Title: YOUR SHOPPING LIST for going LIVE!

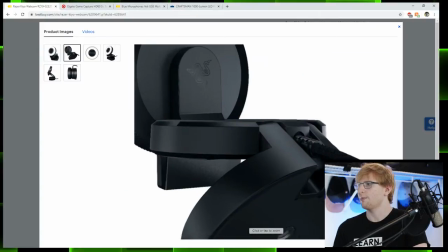You can see in this picture, there's a mount on the back here where you can attach it to a tripod.
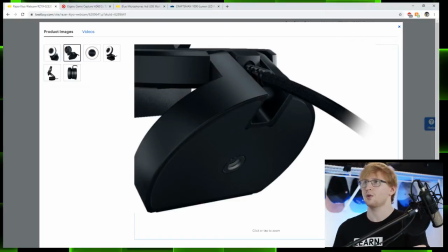So it's very versatile in terms of your mounting options. It's powered over USB, which means that you don't need an external power supply or anything for it.
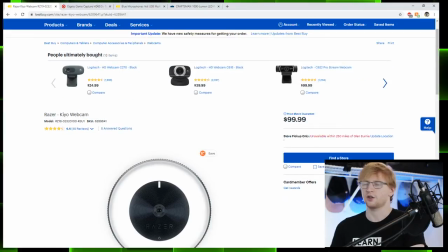It's kind of sleek looking. It's $100, which in terms of cameras, if you've ever actually looked at cameras, that's pretty affordable. The difference between this and something like this webcam, besides the light being built in, is that Razer is a company that is aimed at gamers.
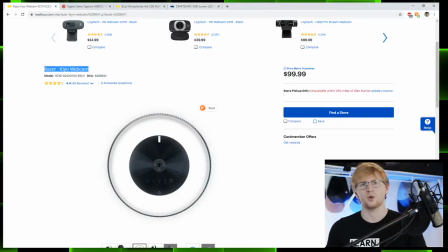So they are also aimed at streamers because gaming is one of the prolific live stream sources. So their products are really built for that live stream, whereas companies like Logitech are aimed at businesses.
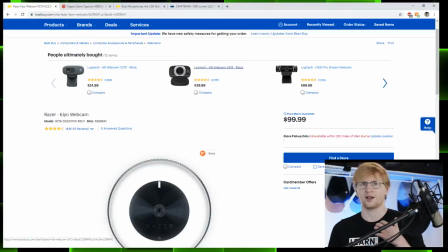So they are really meant for like conference calls where the quality is less important. But anyway, you could get good results with this Logitech webcam. I just am pretty confident you'll get good results with this Kaio.
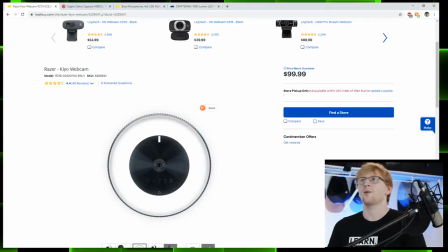So that's the camera that I suggest you use. Now you'll also need to capture some sound and we do not want to use the built-in microphone on this camera or any camera to get our sound.
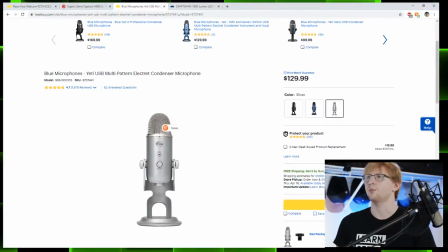So for that I recommend the Blue Yeti USB microphone. The thing that's nice about this is just like the camera it's USB powered so you plug it into a computer and that's all you have to worry about. It also has a headphone jack right on the back of it so you can plug your headphones into the microphone and when you're not using them just set them down on the
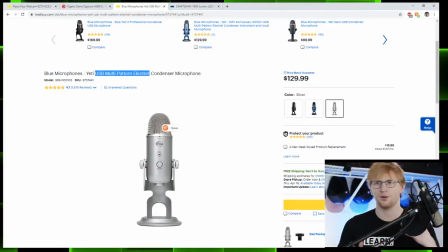table but they're not getting tangled behind your computer or torn up or wrapped in circles and spaghetti and all that nonsense. Headphones really bother me, if you can't tell. So that's a really big benefit of this microphone.
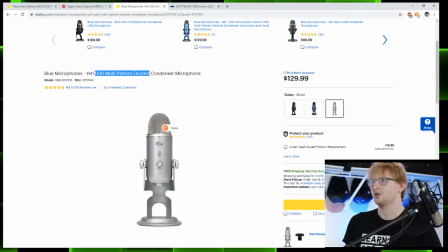It's also what they call a large diaphragm microphone, which just basically means this bit at the top of it up here is gigantic. And because it's gigantic, it's going to pick up sound a lot better than a small diaphragm microphone would. Now, this is not a deep dive into the technicalities of microphones.
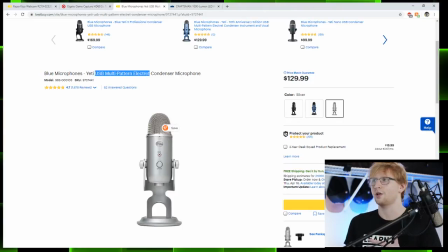But basically, for the human voice, when you're up close, you want a nice big microphone element like this. So I recommend this microphone. It's $130, which brings our total so far to $230. Now, the camera has a light built into it, but you also want to consider putting some kind of light behind you.
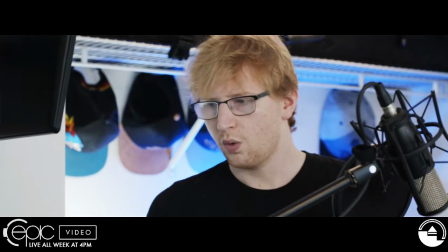If we come back to our full screen view here, what I've done on the outside of my head, as you can see, I've created some rim light.
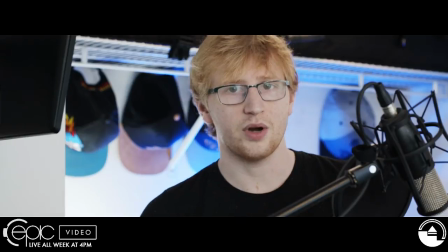And that rim light separates me from the background.
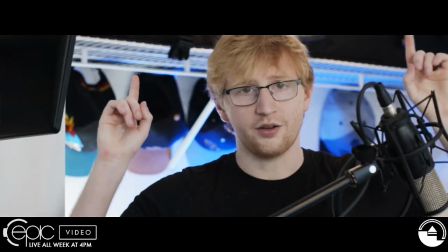Now, without it, it's not that it would look bad, but especially with these dark colors up above me, it would become hard to separate where I am from where the background is.
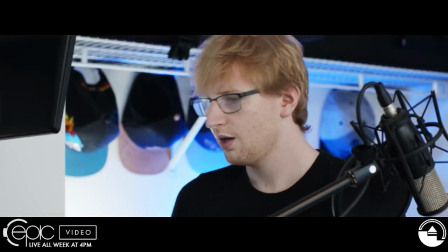You want to keep your subject separate. So if I turn off my rim lights, and then I'll turn off my backlight here too, I'll take that away.
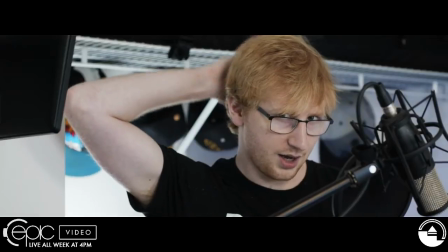Now, look at the top, the back edge of my head. The back of my head is ridiculous.
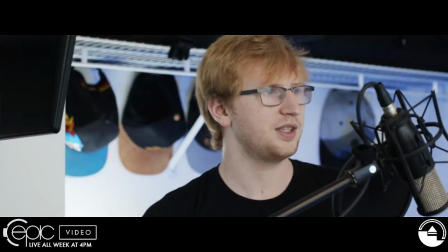Anyway, that's like six years old now, isn't it? Dang.
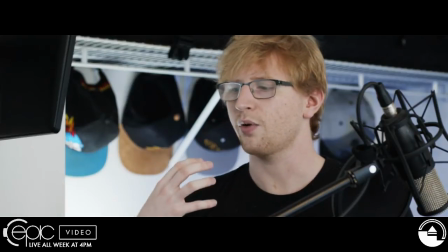Anyway, you can see now the difference and how I'm not as separate from the room that is behind me as when I take this light and pop it there,
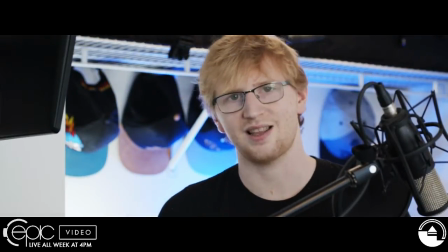turn on a rim light, and now all of a sudden I stand out against that background. And to do that, we don't want to go broke at home.
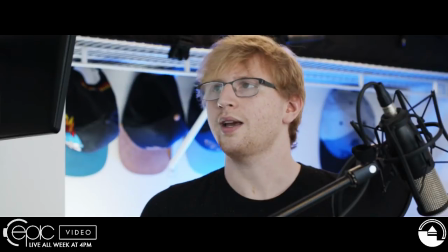So I'm suggesting we use something like this. Oh, I should put it on screen, shouldn't I?
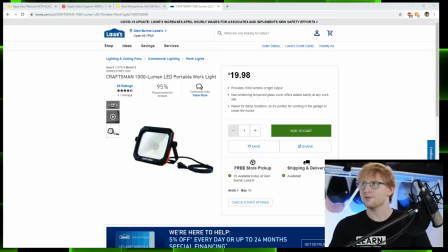Something like this. This is a Craftsman work light, basically, like for your garage. It gets continuous power because you plug it into the wall, so you never need to worry about your batteries running out or anything crazy like that. It's got this mounting bracket on the back of it that you can screw into a wall or you can stand it up on its own or you can hang it from something.
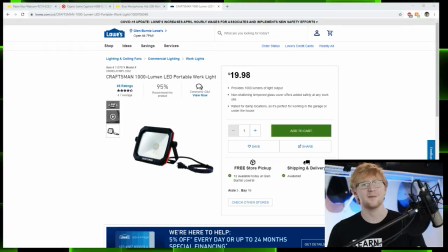So you have all these different options for where to put it and it's only 20 bucks. So take one of those, set it behind you on the floor, shoot it upwards at an angle and it will effectively rim light you. You can get three of these if you want and experiment with just how much light you can add to the set.
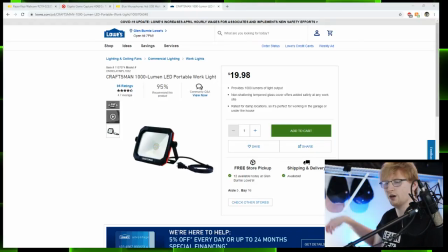You could do something like, I mean, this light is white right here. You could do that with any work light like this.
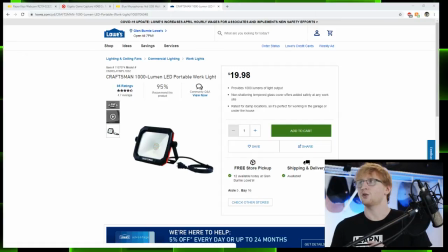It doesn't have to be one of the little LED panels. So that brings our total so far from 230 up to 250 to approximately 300 if you wanted to get three or four of these.